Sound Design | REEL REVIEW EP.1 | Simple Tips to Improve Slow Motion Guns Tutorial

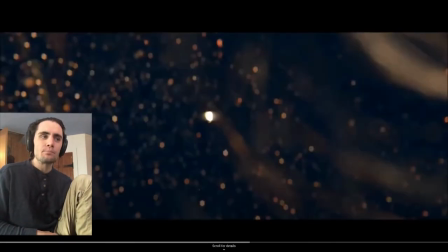(4:08)
But what I'm hearing here kind of just sounds like half done things that could really use additional detail, additional clarity, additional coolness.
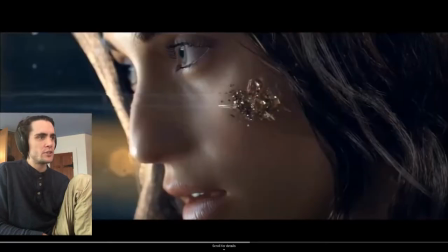(4:17)
So let's go back here to this bullet shatter here and just listen to this one more time.
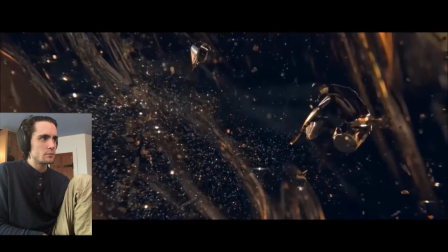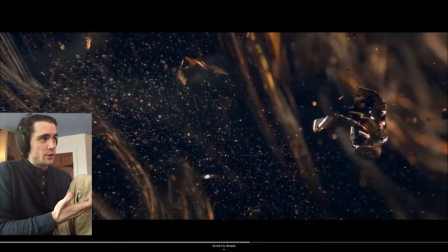(4:30)
So what we basically have here is we have glass shattering, which is kind of the obvious thing you reach for for this.
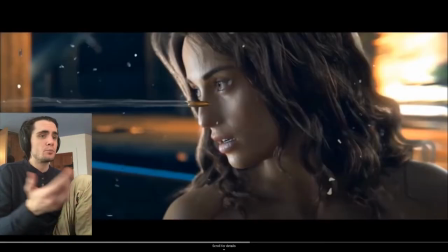(4:37)
It works. It reads well. People who aren't super into sound will think it's beautiful and hey, it's kind of a creative thing.
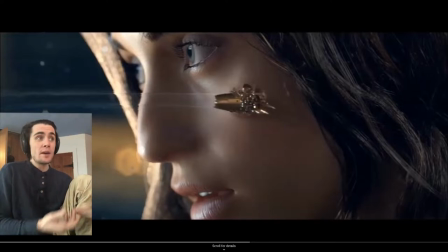(4:43)
It shows a delicacy. Glass sounds a lot more delicate than metal. We have kind of a feminine face here. So it kind of works being more of a delicate thing. My problem is it kind of just sounds like a typical glass shatter and then near the end you can hear they started doing some reverse glass breaking stuff, which is cool, kind of gives it a more surreal element,
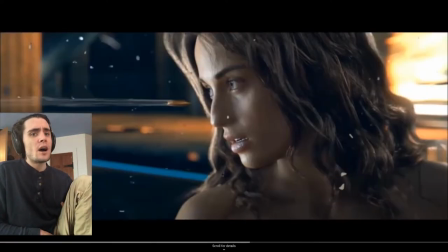(5:01)
but it's really not an evolving sound at all. It's just kind of a glass shatter that continues and then it reverses a little and that's it. What I think would work better here is
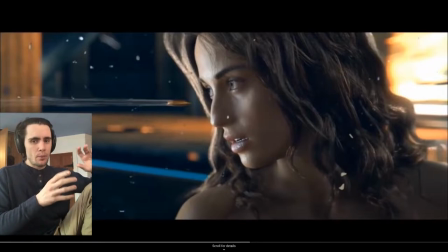(5:12)
actually starting with a little bit of a metal ronk to kind of show the bullet breaking apart and And you can layer in the glass impact with that, but it'd really be nice to actually feel the bullet hitting the cheek with an impact, cracking,
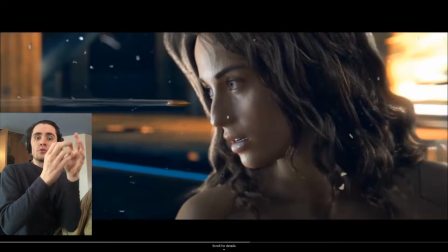(5:29)
breaking open, and then those bits dissolving in the air. And so you can do that as a sound, and you can start with a metal ronk that's bigger or more defined that's, you know, not a giant metal ronk like a piece of sheet metal, but something that fits, you know, a smaller bullet.
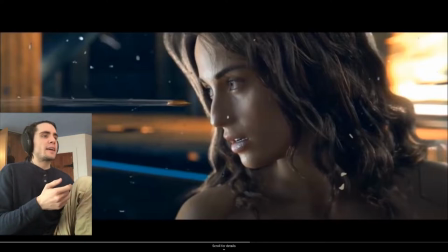(5:49)
And then continually show it.
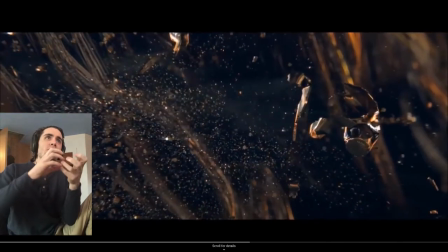(5:55)
It could, you know, be like more of a... You know, you want to layer in tones with that as well. because right now all we have is that's cool but it's
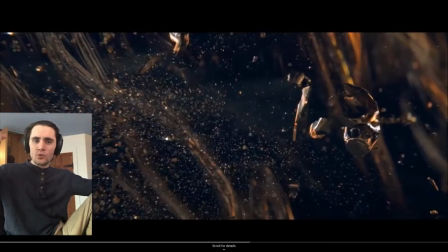(6:10)
really just in kind of one frequency range it's just a high glass thing that that tinkles away which is a great layer again but it'd be nice to feel a bit
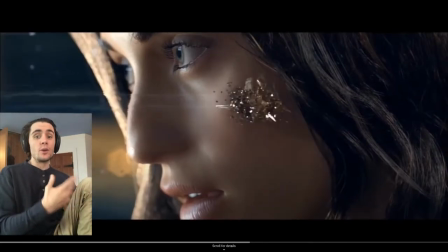(6:18)
more of an interesting impact here rather than just a window break um sure yeah especially because we have this very crystalline kind of cool looking metal here anyway not gonna
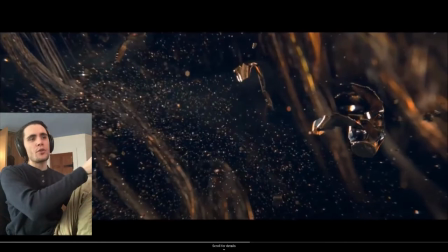(6:34)
Some kind of dirt thing, metal particles, maybe the sound of metal dust being dropped on glass or dropped on metal just kind of happening on the sides and behind you just to feel like it's this explosion of what's inside the bullet.
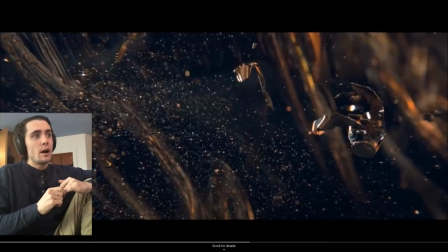(6:51)
I would even consider taking actual gunshot sounds and processing them in cool ways to create this bullet impact in a very surreal way and obviously you need to really get creative if you're gonna do that but it's totally doable right you can take
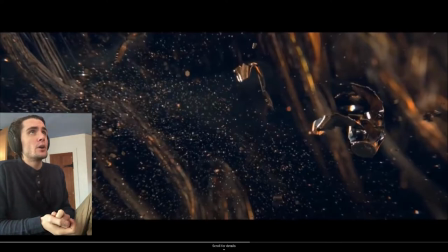(7:09)
gunshots let's see what you could do you could you could filter them reverb them and put a tremolo in the beginning so that you have this kind of distant and you kind of extend
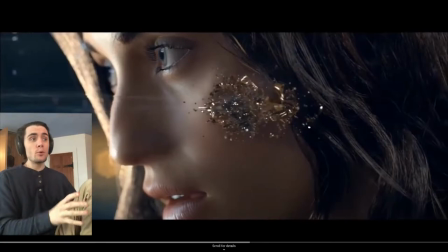(7:22)
it maybe put a Doppler and that could happen maybe right before the impact because remember when you have a moment that's an impact a lot of times what makes that impact cool or special or more intense is the sound that happens right before it right
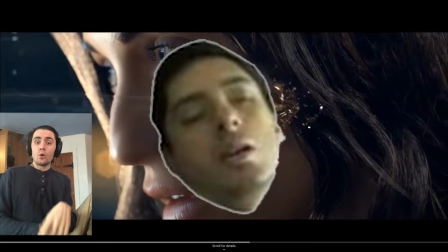(7:35)
because you can have or you can have and
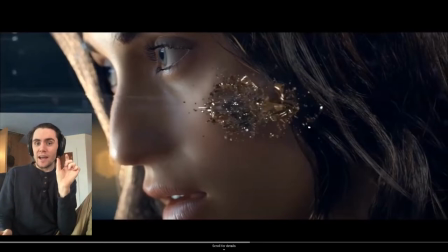(7:40)
it's like you you hear that before is what actually gives it the
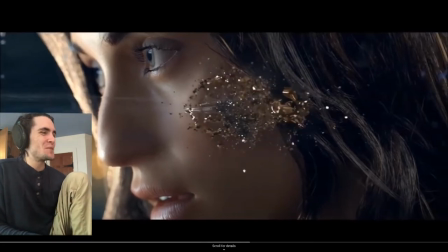(7:45)
um the specialness and the character anyway let's continue and
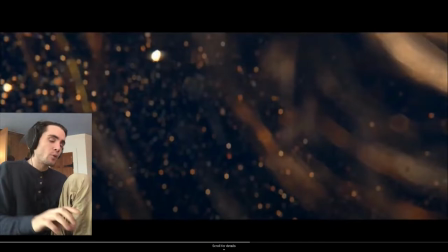(7:54)
i do like the little metal cracks they have going on that's good a
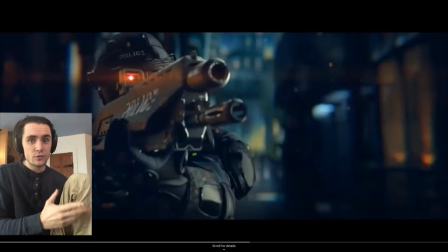(8:00)
little tone They did put a metal ronk in there, so they were feeling that. It's good. They felt like it was kind of boring, so they wanted to put a cool little character there.
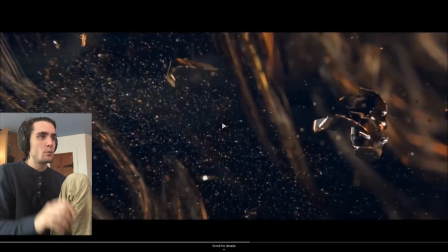(8:08)
Here, we'll play it one more time.